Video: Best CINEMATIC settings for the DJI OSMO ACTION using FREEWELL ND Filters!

take your DJI OSMO Action to the next level with more cinematic videos? Well, you are in the right place. This will be the best cinematic setting tutorial for the DJI OSMO Action using FREEWELL ND Filters.
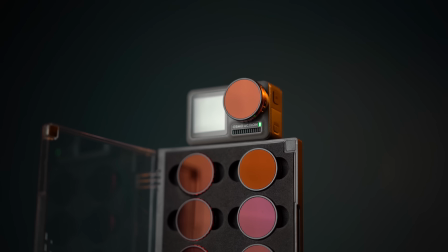I would like to mention that I made a lot of videos on how to use the DJI OSMO Action and a big in-depth review, and all the links are in the description. Well, let's go straight to the simple cinematic settings using FREEWELL ND Filters.
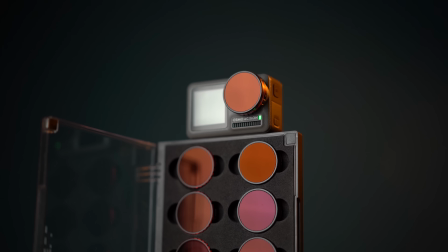0:48 FREEWELL came in with the all-day 8-pack ND filters for the DJI OSMO Action. Let's get to the basics. What are they meant for?
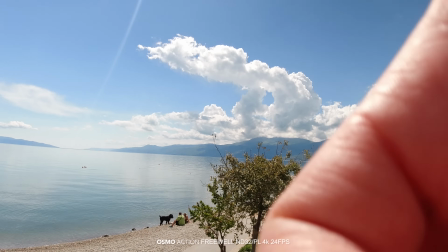0:57 They stop the light from entering the sensor in different light conditions, so you can achieve a better exposure following the 180-degree rule.
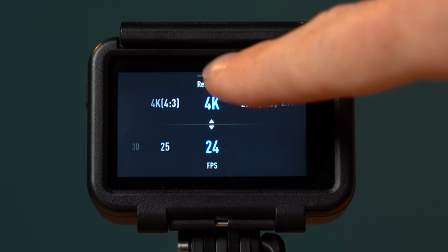1:05 Shutter speed, double the frame rate. So if you are filming in 24 frames per second, your shutter speed should be 50.
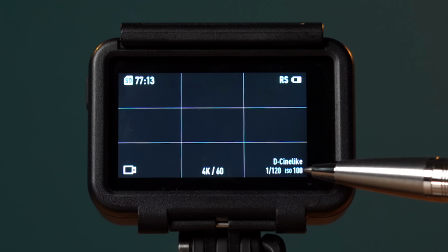1:14 60 frames per second and your shutter speed should be double, 120 frames per second, and so on with the shutter speed count.
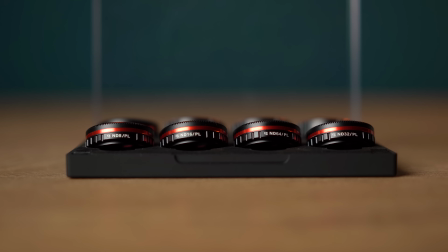1:23 You will then apply the amount of ND stop necessary to get the exposure right for a decent looking image.
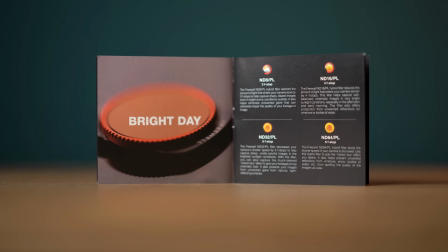1:30 The FREEWELL filter guide will help you on which ND filter should be used for the type of weather,
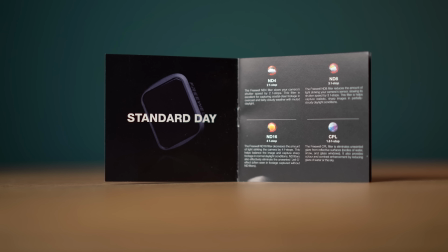1:36 from bright sunny days all the way up to cloudy weather and sunset.
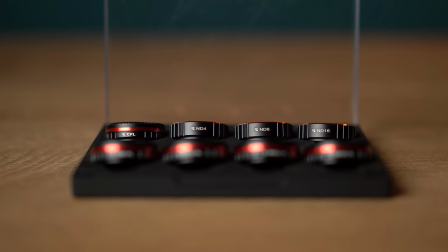1:40 They came in the standard ND4, ND8 and ND16, and the polarization versions CPL,
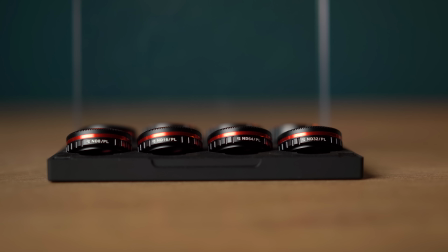1:49 ND8PL, ND16PL, ND32PL and ND64PL.
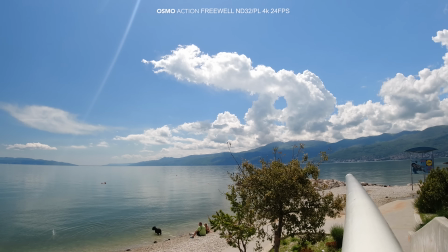1:55 The polarization ring on every PL filter will help you achieve a better contrast and remove the glare on high reflective objects or water.
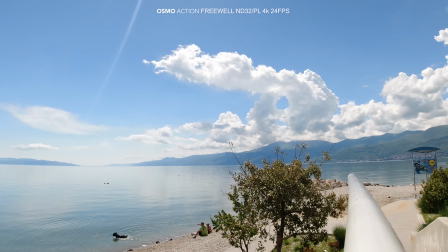2:04 Rotating the ring, you will be able to apply your desired amount of polarization in your footage. Let's have a look on the footage with polarization filters, without polarization and without ND filters.
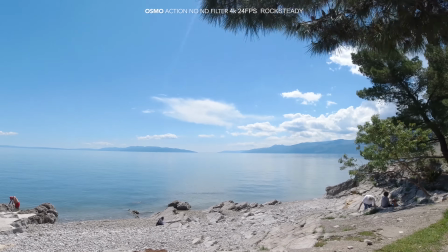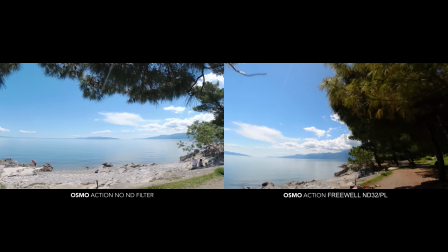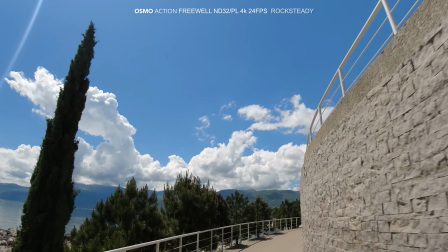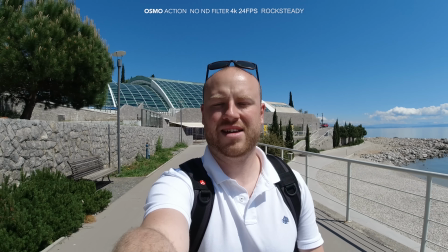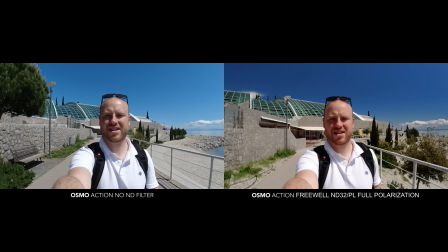2:55 When not using ND filters, you can observe that the footage looks so less natural and stuttery,
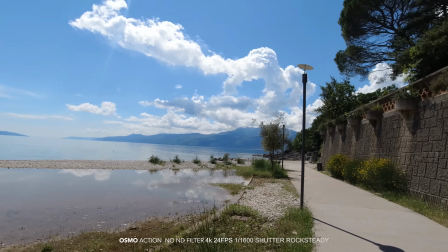3:00 due to the high shutter speed that compensates for the exposure when you don't use ND filters.
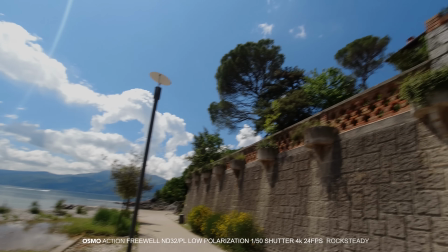3:05 Using ND filters, the footage will look much more natural without the stuttery effect.
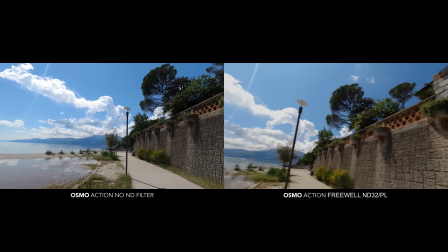3:10 It will be actually more motion blur in between the frames, making it more pleasant to watch.
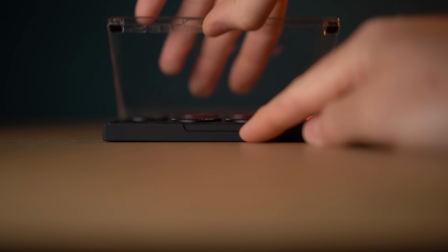3:15 They come in a really great magnetic design case, and the build quality of the glass is excellent.
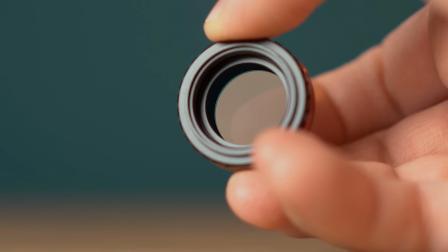3:22 They give you also lifetime warranty and the build quality is really in a high grade.
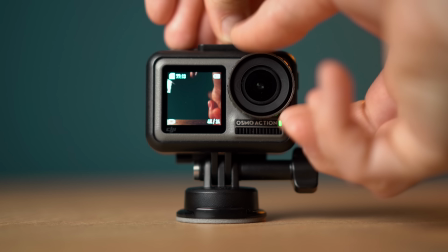3:27 To mount them on your DJI OSMO Action, you have to unscrew the stock clear lens filters and screw on the desired ND stop.
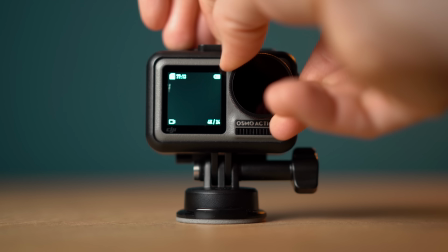3:35 Remember to screw them tightly because the filter actually acts as a watertight sealing between the optical glass element and the outer body.
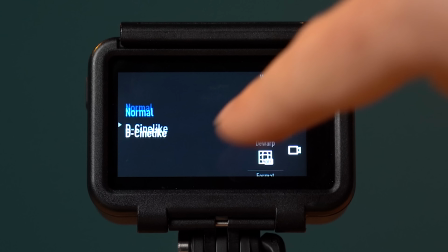3:42 To get a better cinematic feel, switch to the CineLID color profile. It will give you much more space to play in post with your color grading.
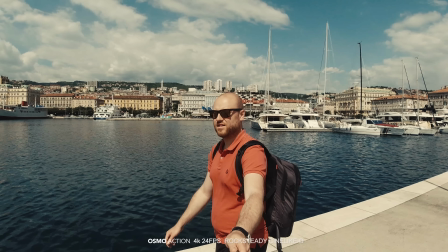3:50 The other thing that you should do for a better cinematic image, always use the rock-steady image stabilization.
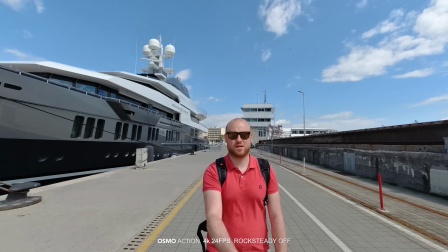3:55 Without it, the footage looks shaky and no cinematic anymore. Use always a frame rate like 24, 48, 60,
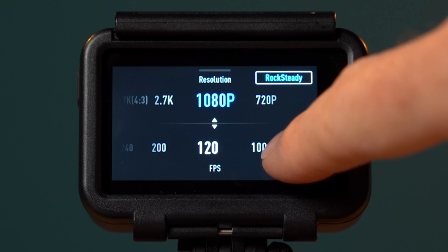4:04 120 or 240 to match the cinematic feel and slow down in post the footage to match a 24 frame rate timeline. Apply a catwalk movement on your shots to get your footage even more stable.